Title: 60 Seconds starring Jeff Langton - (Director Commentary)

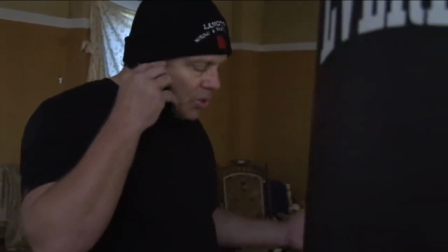And, you know, I thought about putting a voice on the other end and editing,
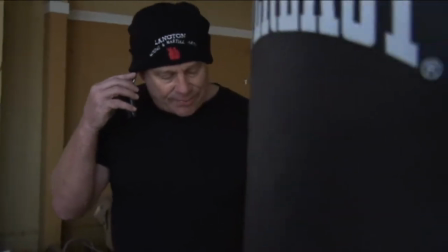but I thought it would be a little bit more organic, a little bit more real not to hear the other person on the other end.
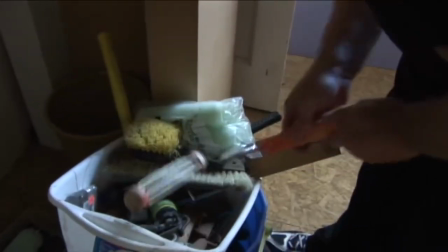The whole movie sort of centers around the punching bag, the building and the punching bag.
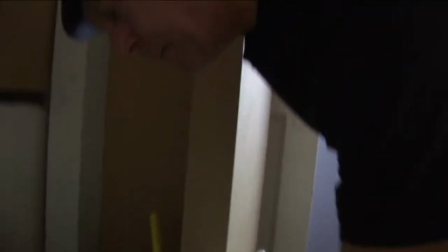So that's why we sort of do a lot of really cool things about that.
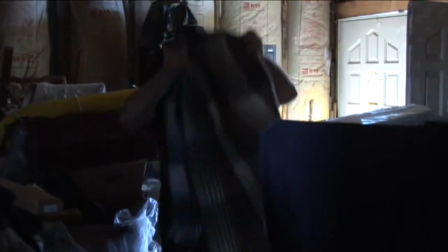I did the same thing in a movie I did called Whiskey Slide, where one of the characters was a really huge redwood tree.
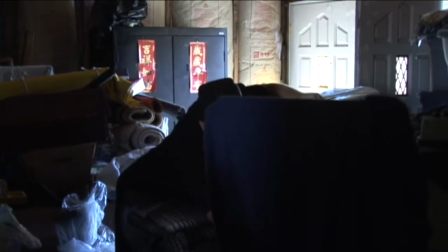Here, I'm actually, I was looking at Jeff through a hole in the wall into his garage, and there was no way for me to go in there with him and film.
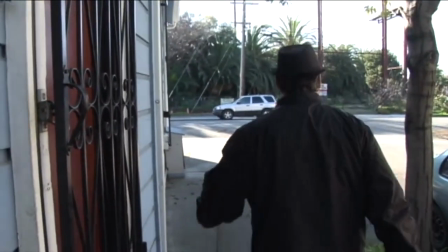The place was just packed, and he was cleaning it out. Here, he's just going to take a walk, and again, we had no script.
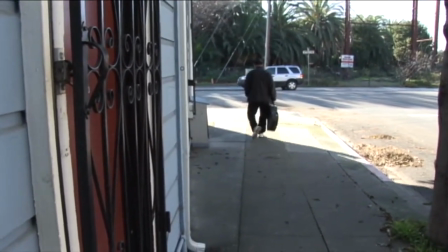There was no script. We just made it up as we went.
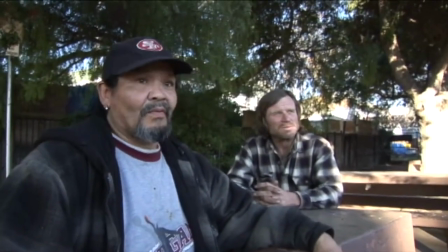these guys here they were hanging out in the park and they said that they would
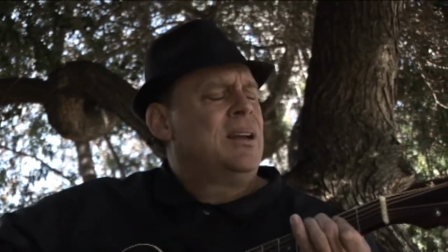you know love to be in the video and we just uh you know we're old on them really
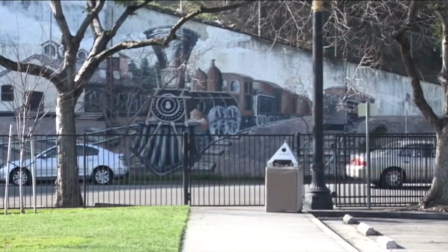ironic that jeff was singing a song about a train and right down the street from the building there's a
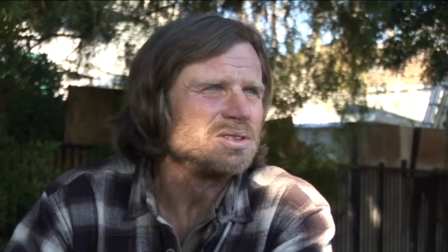an old steam locomotive painted on the side of a wall there in downtown san jose
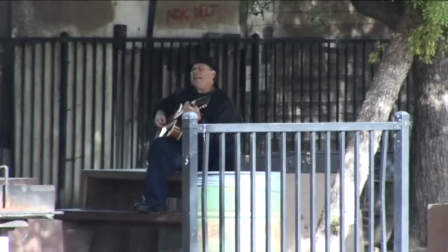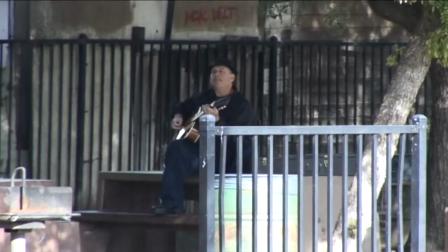This is Brett's POV, Point of View.
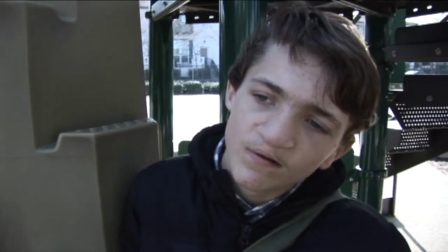Originally, this movie was not just one movie. It was actually three separate movies. It was three separate clips.
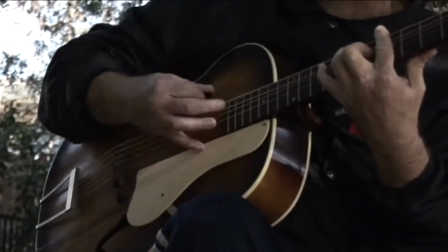The first one we filmed, the black and white stuff, which is sort of edgy footage.
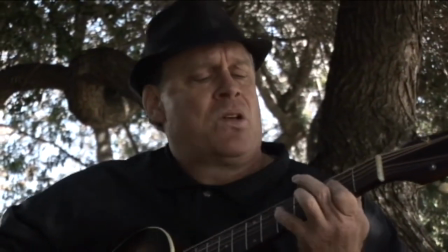It was standard definition footage, 4x3. And so we had to sort of mix it in with this footage here.
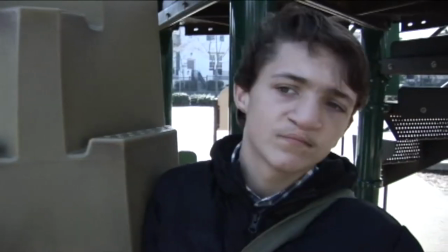This is widescreen, but it's not high definition, but it went together pretty well.
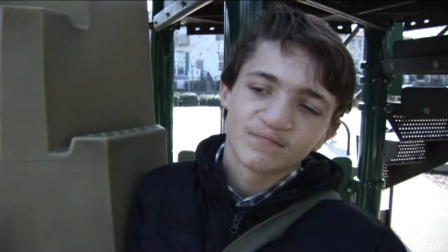The original black and white footage where Jeff was yelling into the mirror, that was shot in December of 2009.
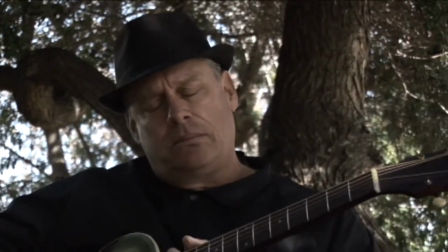And it wasn't until January 5th, 2011, several years later, where we came back and filmed this scene.
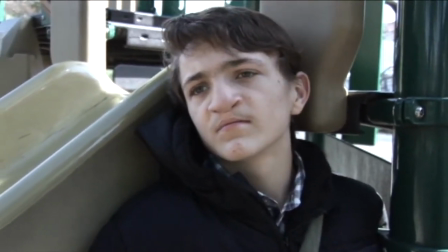I had met Brett through an old friend, and he's a musician.
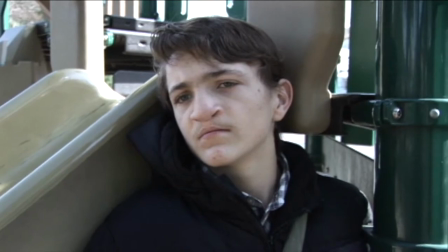And so I thought, wow, you know, Jeff might like this. And so I presented it to Jeff because the original story was his.
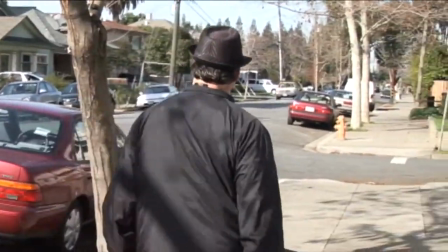And he said, yes, let's do it.
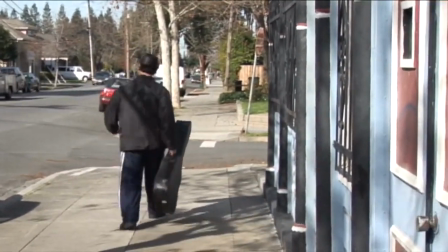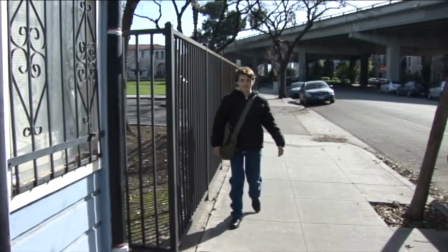We didn't know what we were going to do with the footage, if it was going to be a webisode, if we were going to make a movie or write a full-length script and then shoot it later.
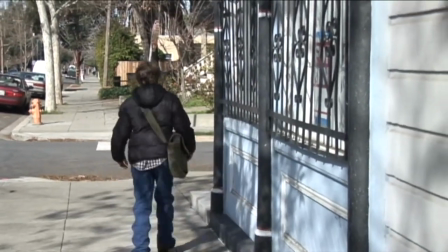We just went out and we just, you know, continued to hone our skills, which is very important.
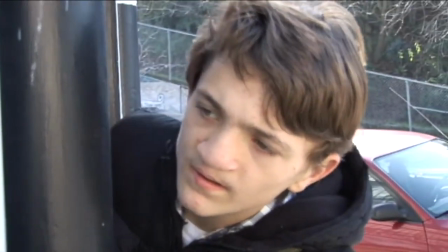And, you know, I think for any up-and-coming filmmakers, I think it's important just to go out and shoot.
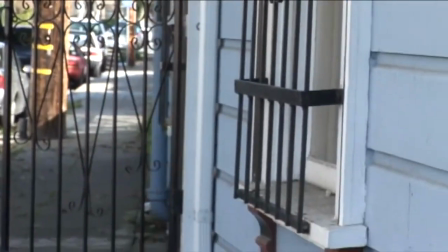Shoot, shoot, shoot, edit, edit, edit. Just keep doing it.
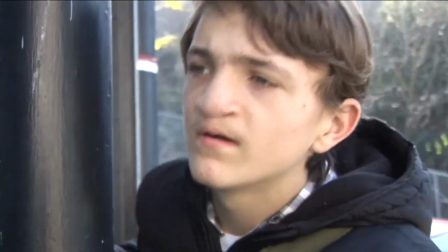And eventually you get better at, you know, timing and sound.
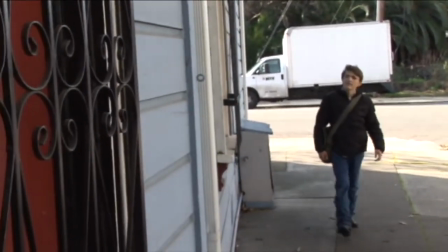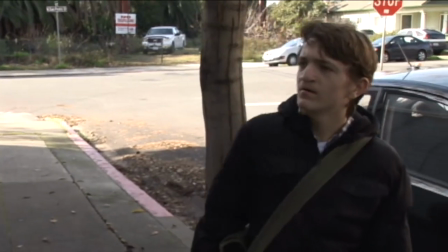So we sort of come back to the beginning of the movie. One of the reasons why I put this clip at the very beginning of the movie in black and white,
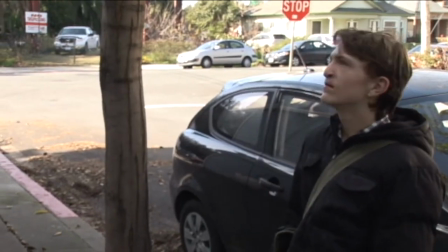because it's sort of symbolic to some of the other flashy back kind of scenes that are in black and white,
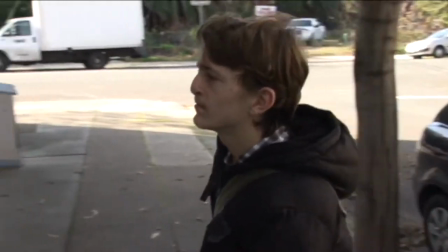is I wanted to get the feel that Brett,
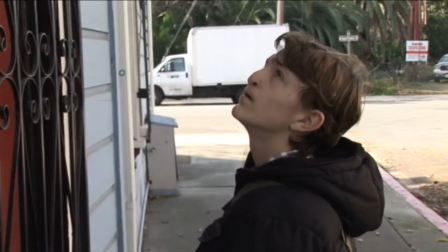this sort of angel, is knocking on Jeff's door.
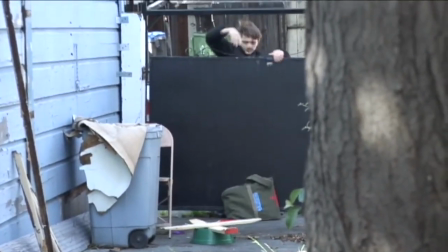And, you know, there's no answer.
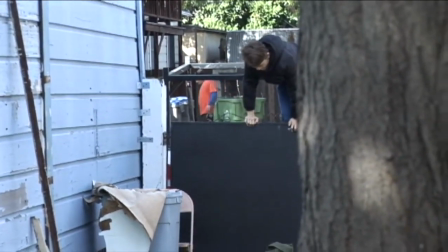So he's trying to get into Jeff's life because Brett is an amazing force.
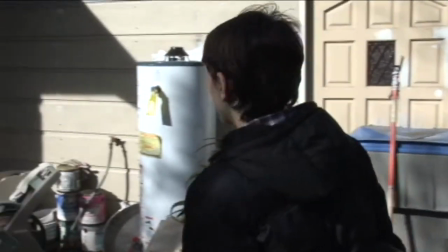He's just an amazing person, very gifted.
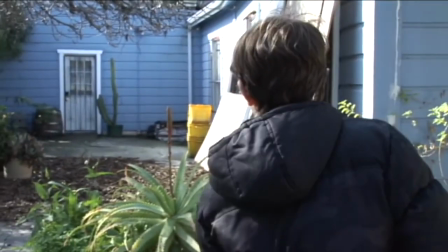and as you'll see later or if you've already seen the movie you see that he's a very
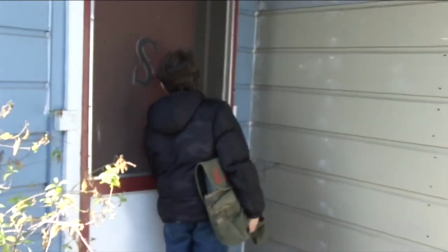very very talented musician plays a piano guitar just to name a few.
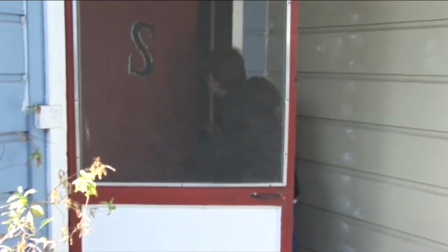This scene is rather long I did not want to cut it up I did not want it to I didn't want to cut to
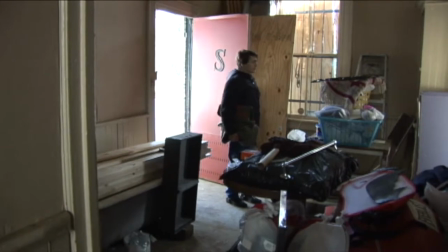the chase I wanted this to play out I wanted him to walk in the front of the building I wanted him to take his time jumping the fence.
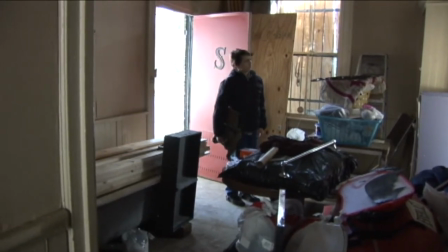I wanted him to take his time coming around the back and then coming in to the interior here.
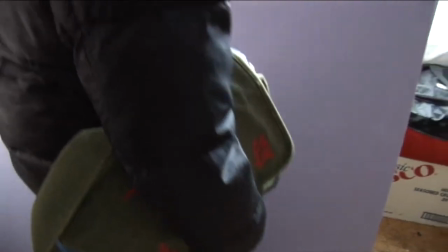I don't know, I grew up watching a lot of movies in the 70s and 80s, and I really appreciated movies that had sort of a suspense to
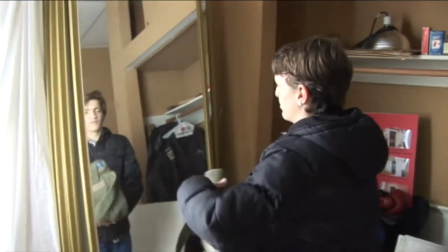it and movies that had scenes that would sort of invite you in and allow you to just watch and watch and watch and just,
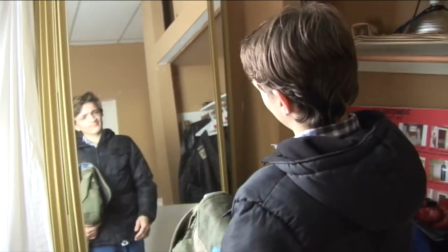you know, take out of it whatever you wanted to take out of it.
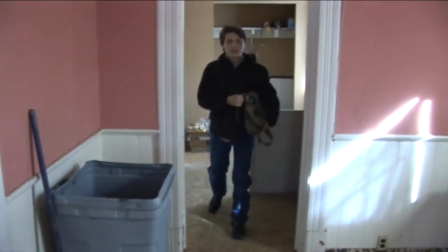A lot of what's happening today with the internet, YouTube videos, even reality television, everything's happening so fast.
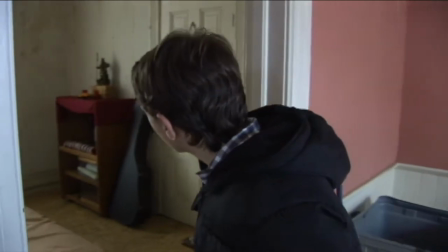For me as a creator, I'm trying to adjust to that because I like things to play out long,
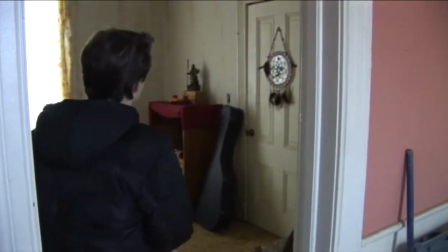especially when people are in a scene and they're talking about something important.
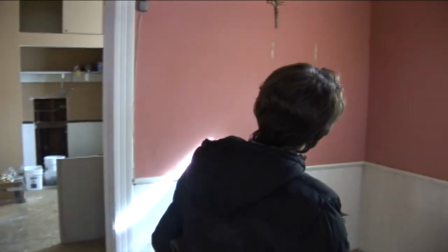So he's now entered, As you can see here, he's now entered Jeff's space.
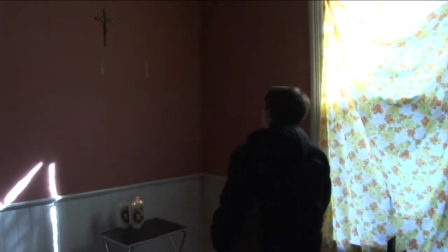And so now this obviously should be very familiar, you know, with the color of the walls and the sheets on the windows.
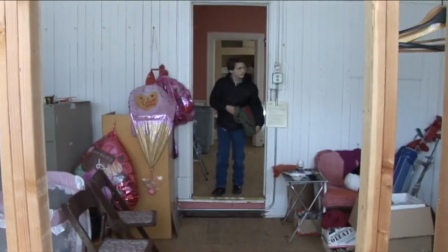It should be very familiar to viewers that this is, you know,
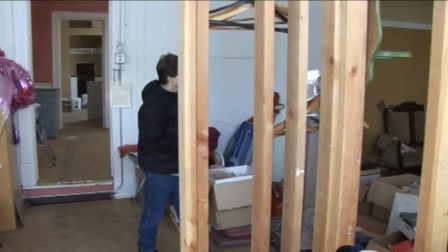Jeff's private space here.
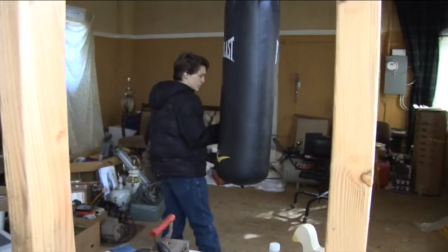And so, you know, again, we didn't have a script, so we found ourselves, okay, let's, Brett,
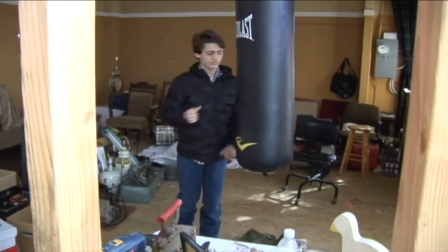you know, go up to the punching bag. sort of look at it, you know, just sort of tap on it,
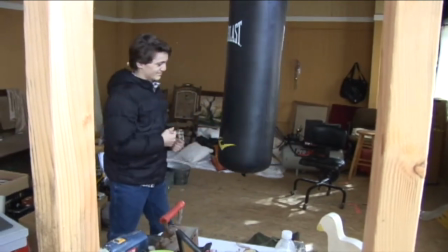you know, make sure you drop your backpack because that was a key component in getting Jeff to actually try to find Brett and give him the backpack back.
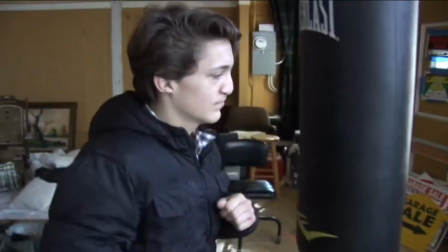We did this take a couple times.
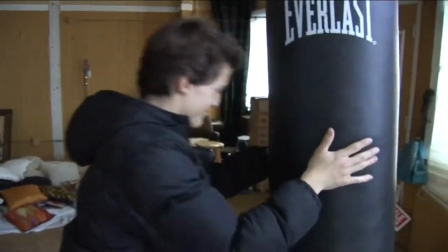It was fairly tricky because, again, I had no sound guy, and so we were just using the microphone on the camera.
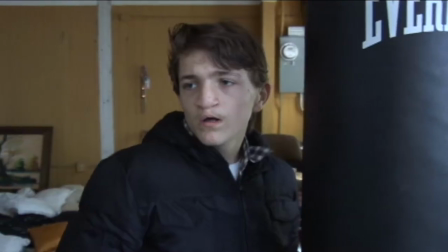Thank God for Final Cut Pro, were able to actually create some really good,
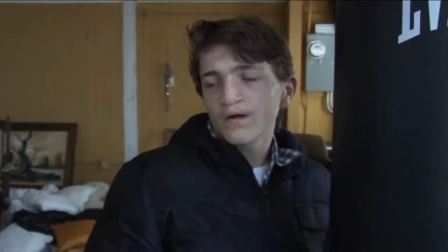you know, sound within the software.
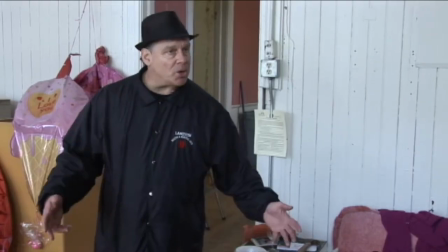I saw you playing guitar in the park. Yeah, so? I was wondering if you could teach me how.
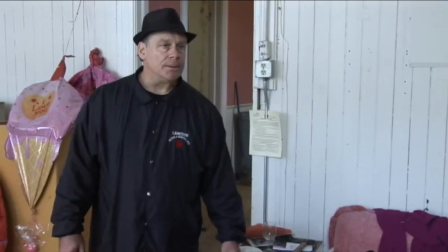Teach you to do what? Play guitar. I don't know, you know, you shouldn't be coming to people's homes.
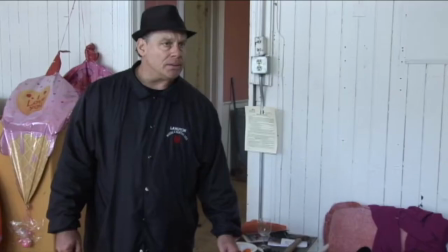You know, it's very dangerous these days.
This scene is actually better now simply because of the audio and the pacing of the scene.
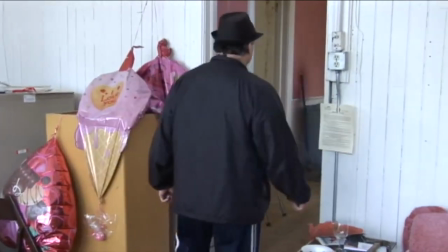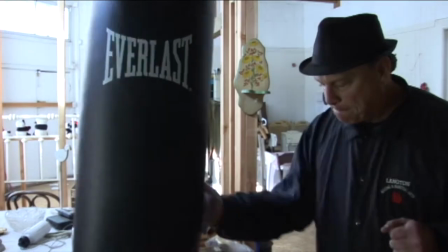i think that brett was kind of brett was really uh timid and shy around jeff because he had only met him on this day this was the first day that he had met him
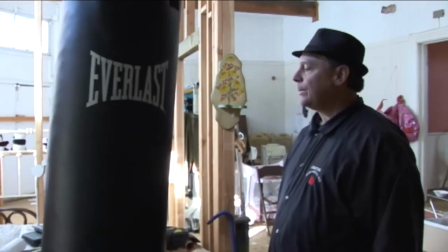and uh so it was uh kind of exciting to watch
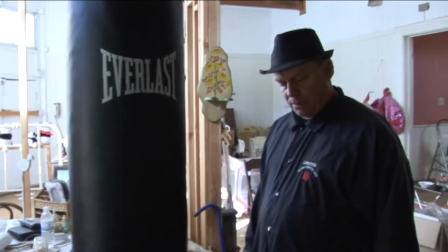brett brett did some amazing uh reaction uh reactions
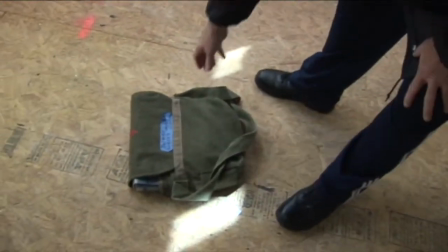to jeff and his uh his tone of voice
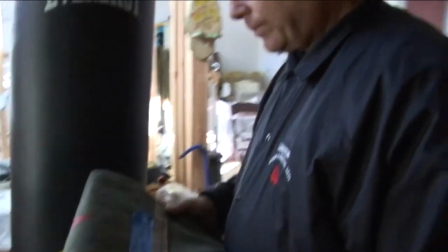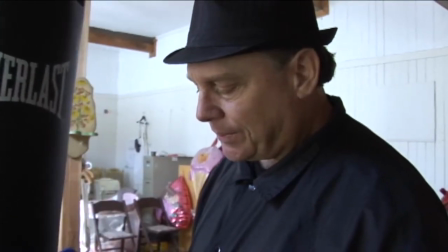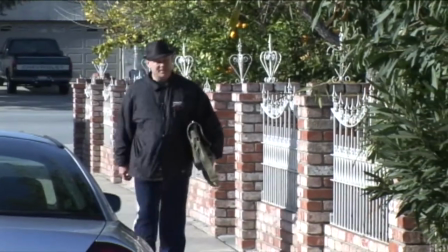my son sean jr helped with the name tag on the uh on the backpack i didn't realize later that he spelt Jeremy wrong.
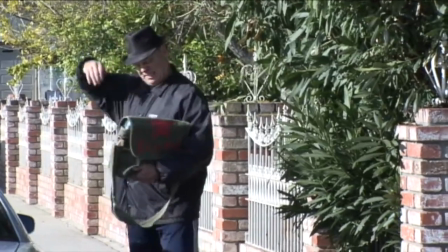So that wasn't Brett's fault. So here we are.
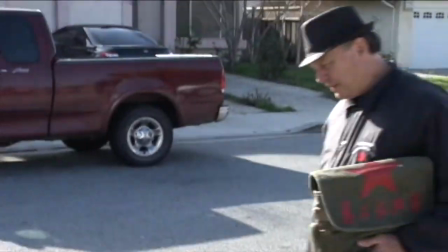We wrapped the Langton building and we went over to Brett's house and did this little pickup shot here.
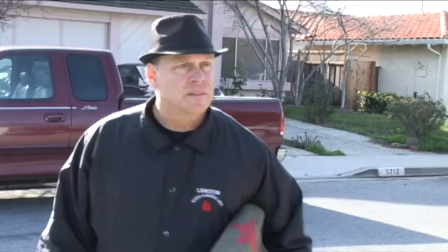Just a little key tip here for upcoming filmmakers. It's important for characters to walk into and out of frame.
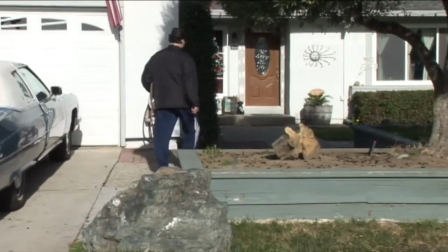And same with this. He walks in. It gives you a little bit more editing room as opposed to starting on actors when they're right in the frame.
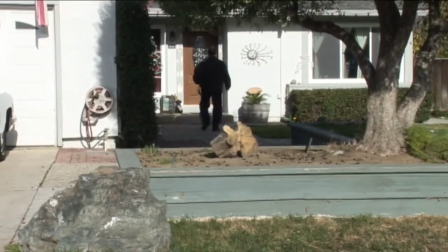I think you can get away with a lot as an editor if you just have actors walk into and out of frame.
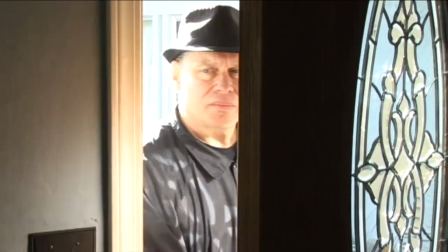Once they walk out of frame, you don't know where they are. They could be a foot away. They could be 10 feet away.
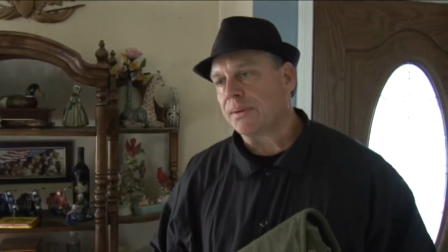This was very exciting here. We did a little slip up there.
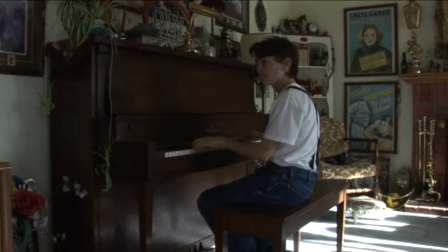I filmed Jeff coming in through the door, and it was open. And then when we did his dialogue, it was really noisy, so we had to close the door.